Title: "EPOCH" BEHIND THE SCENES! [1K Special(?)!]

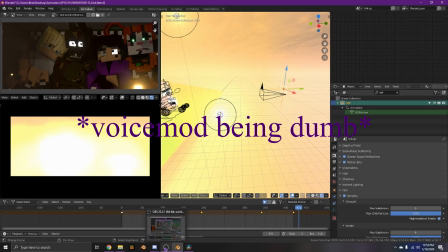(28:19)
do I
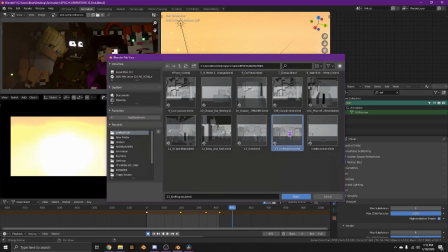(28:20)
what so i then i thought it was the grass that was giving me the problems so i just redid the scene and took the grass out it's like i think
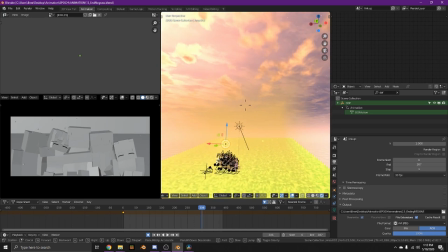(28:28)
it's exactly the same except i think i added volumetrics that weren't there before but yeah the scene is exactly the same
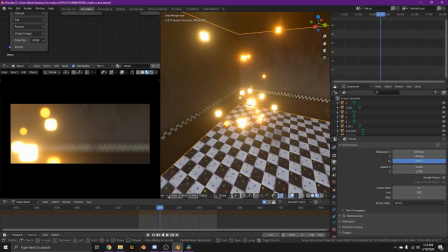(28:36)
pretty much the credit scene which i just it was just this one render that was in the credits i didn't want to like,
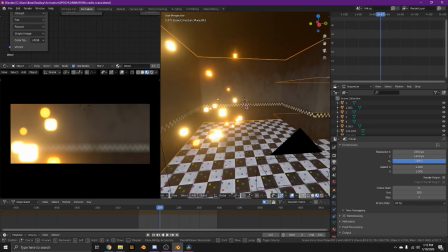(28:44)
do the whole fire or anything, but yeah, that's just the set. Thumbnail.
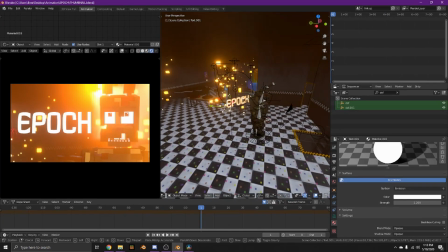(28:49)
Uh, I completely created in Blender. I didn't do this in any photo editor or anything like that.
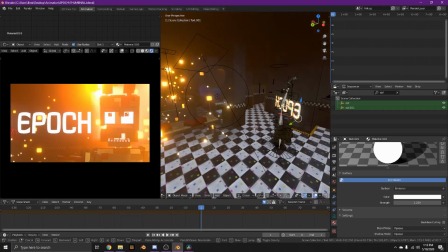(28:55)
Um, I'm actually really, I really like this thumbnail. I'm, I'm pretty proud of it.
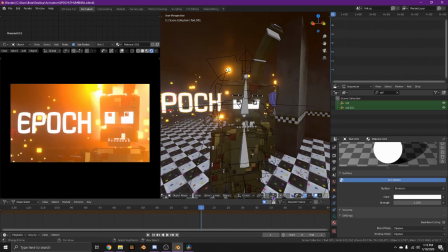(29:01)
Um, I can sort of fly around in it.
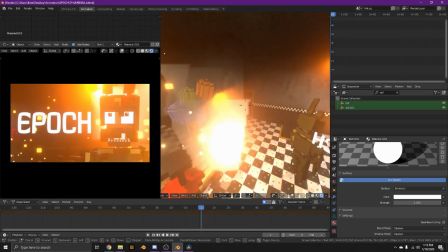(29:08)
There's just a ton of, like, lights and stuff behind him, which I really like. I'll go ahead and show off the sets.
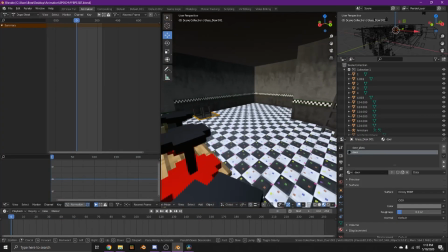(29:15)
Okay, so this was the FNAF 6 location set. Um,
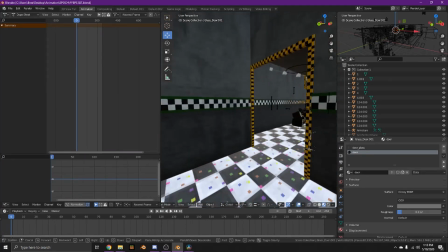(29:23)
yeah, I just, so basically, this is Eckercoster's UCN set,
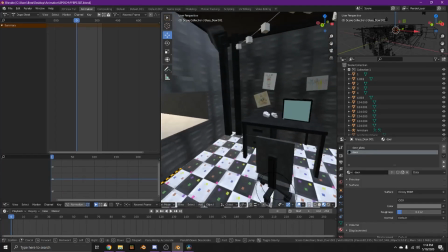(29:28)
um, except I just edited it for each scene and stuff to make it look more like the location.
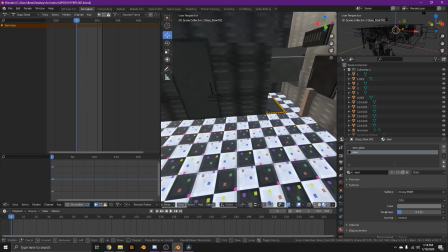(29:33)
This is the room, security room. This is just junk room that I actually ended up animating in, but it's like trash.
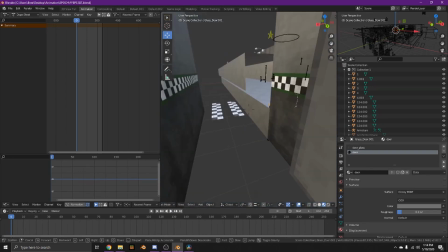(29:42)
Um, I added this door just to make it look more like there was a kitchen there because Edgar Coaster didn't have a door there.
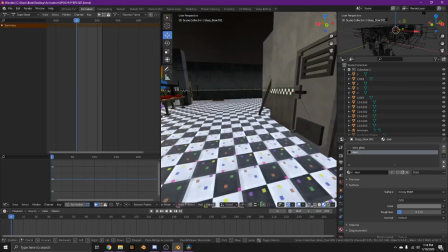(29:49)
Oh, there's also like, oh wait, here's the entrance door. Yeah. Um, yeah, that's basically all this set is. Uh, here was the stage for the UCN thing.
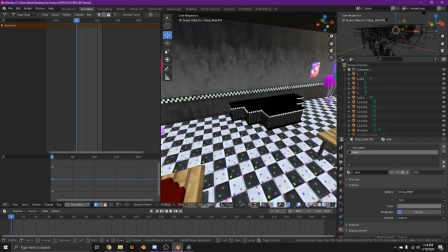(30:00)
And then since it was, uh, FNAF 6, I just added this, um,
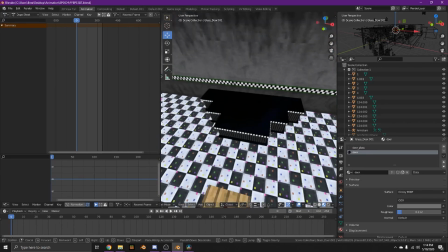(30:06)
which was the Pirates Cove thing, but I just added this because it was more like the whatever you have in FNAF 6.
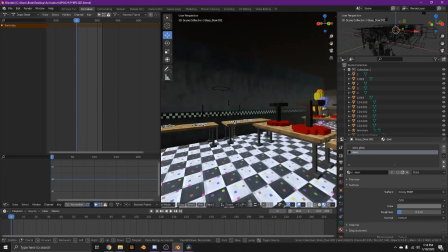(30:13)
And then random useless hallway that goes to bathrooms that don't exist.
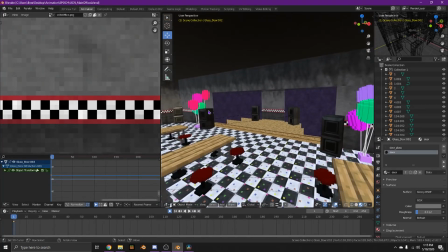(30:16)
Basically, like, FNAF 1 location, so I left this open, um, Pirates Cove is still there.
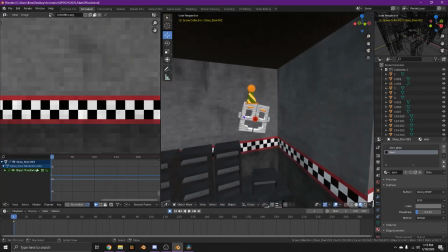(30:23)
This is the parts and service room, which has the innard mask, which I don't,
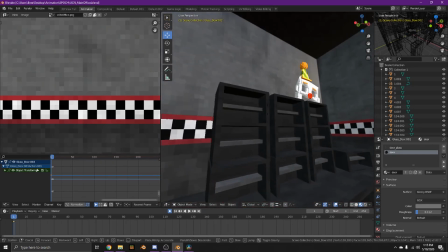(30:30)
i i i don't really know if that i don't think that works actually but yeah it's there anyway but
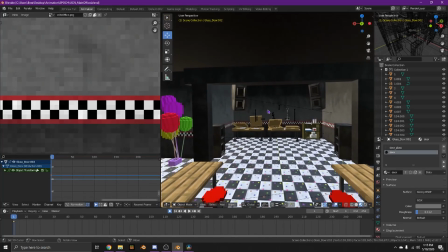(30:37)
yeah uh uh this this thing was here which i'm pretty sure i opened this up
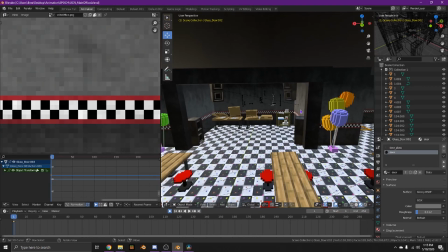(30:44)
i don't think this was wait this was open before i'll show you
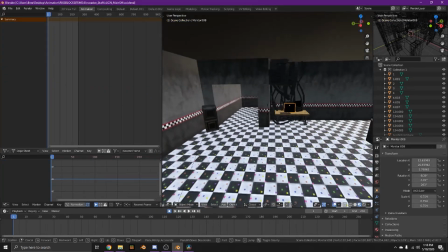(30:49)
guys the original ecker coaster set so this is the ecker coaster set um it has
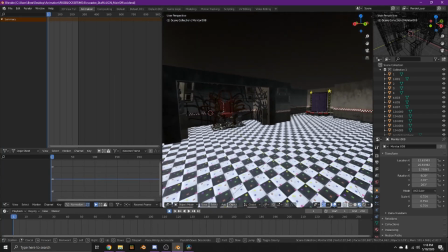(30:54)
this was like for one of his like animation things yeah
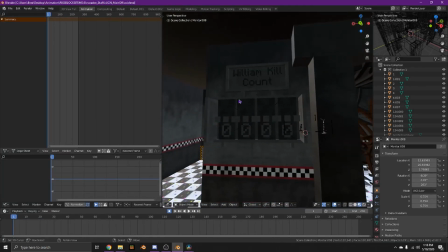(31:01)
it has this creepy throne thing a william kill count which yeah i just got
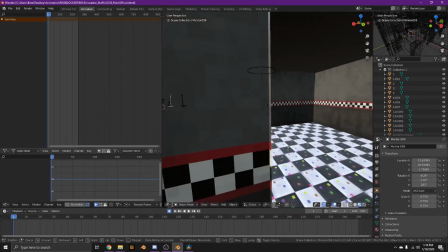(31:07)
rid of and also i got rid of the time thing um this is this was completely empty and this was here
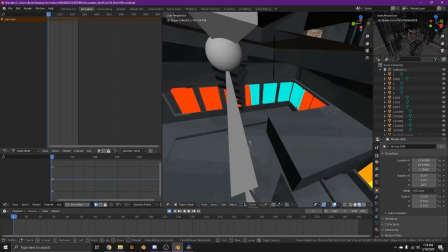(31:14)
which i really like this model but yeah hallway is pretty much the same and then here's the cleaned up room that doesn't have junk in it.
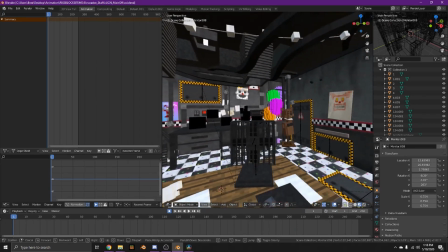(31:21)
But yeah, the UCN.
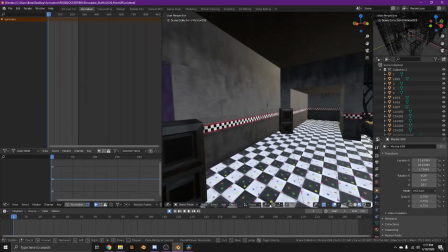(31:24)
And yeah, if you guys want this map, um,
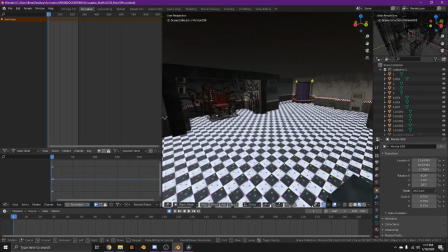(31:31)
I'm gonna, I'll link you to his website if you want to go download it. Hopefully it's still there.
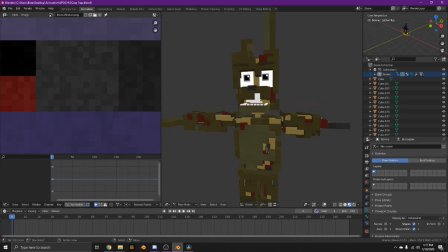(31:36)
Is, yeah, this took me a while. So basically this is Ecker Coaster's Bonnie model, except I went and just edited the head so this is like the skull
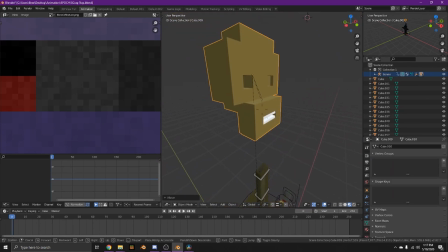(31:49)
which was originally an endo except i just sort of changed it to make it look more like human ish um and
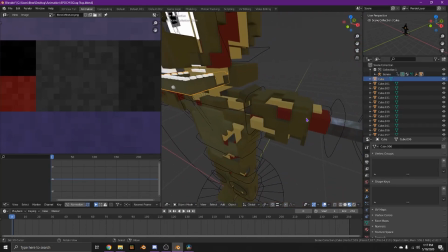(32:00)
then i just sort of modeled this the mouth and snout and stuff and then took um took
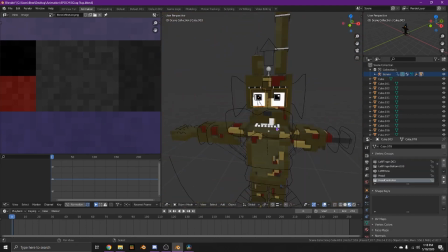(32:09)
the mesh and like edited it and stuff so Okay, so basically, he has his eyebrows, but other than that,
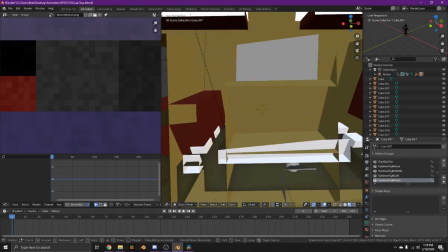(32:16)
he has no, like, eye control or anything like that. These are just the basic eye cubes.
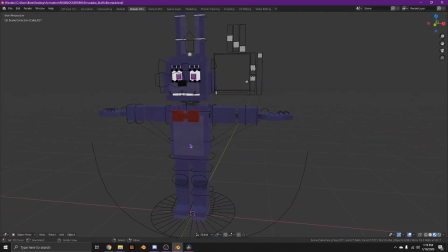(32:21)
Okay, so the scrub trap model was originally Bonnie. I took this exact Bonnie model, just recolored it, recolored it.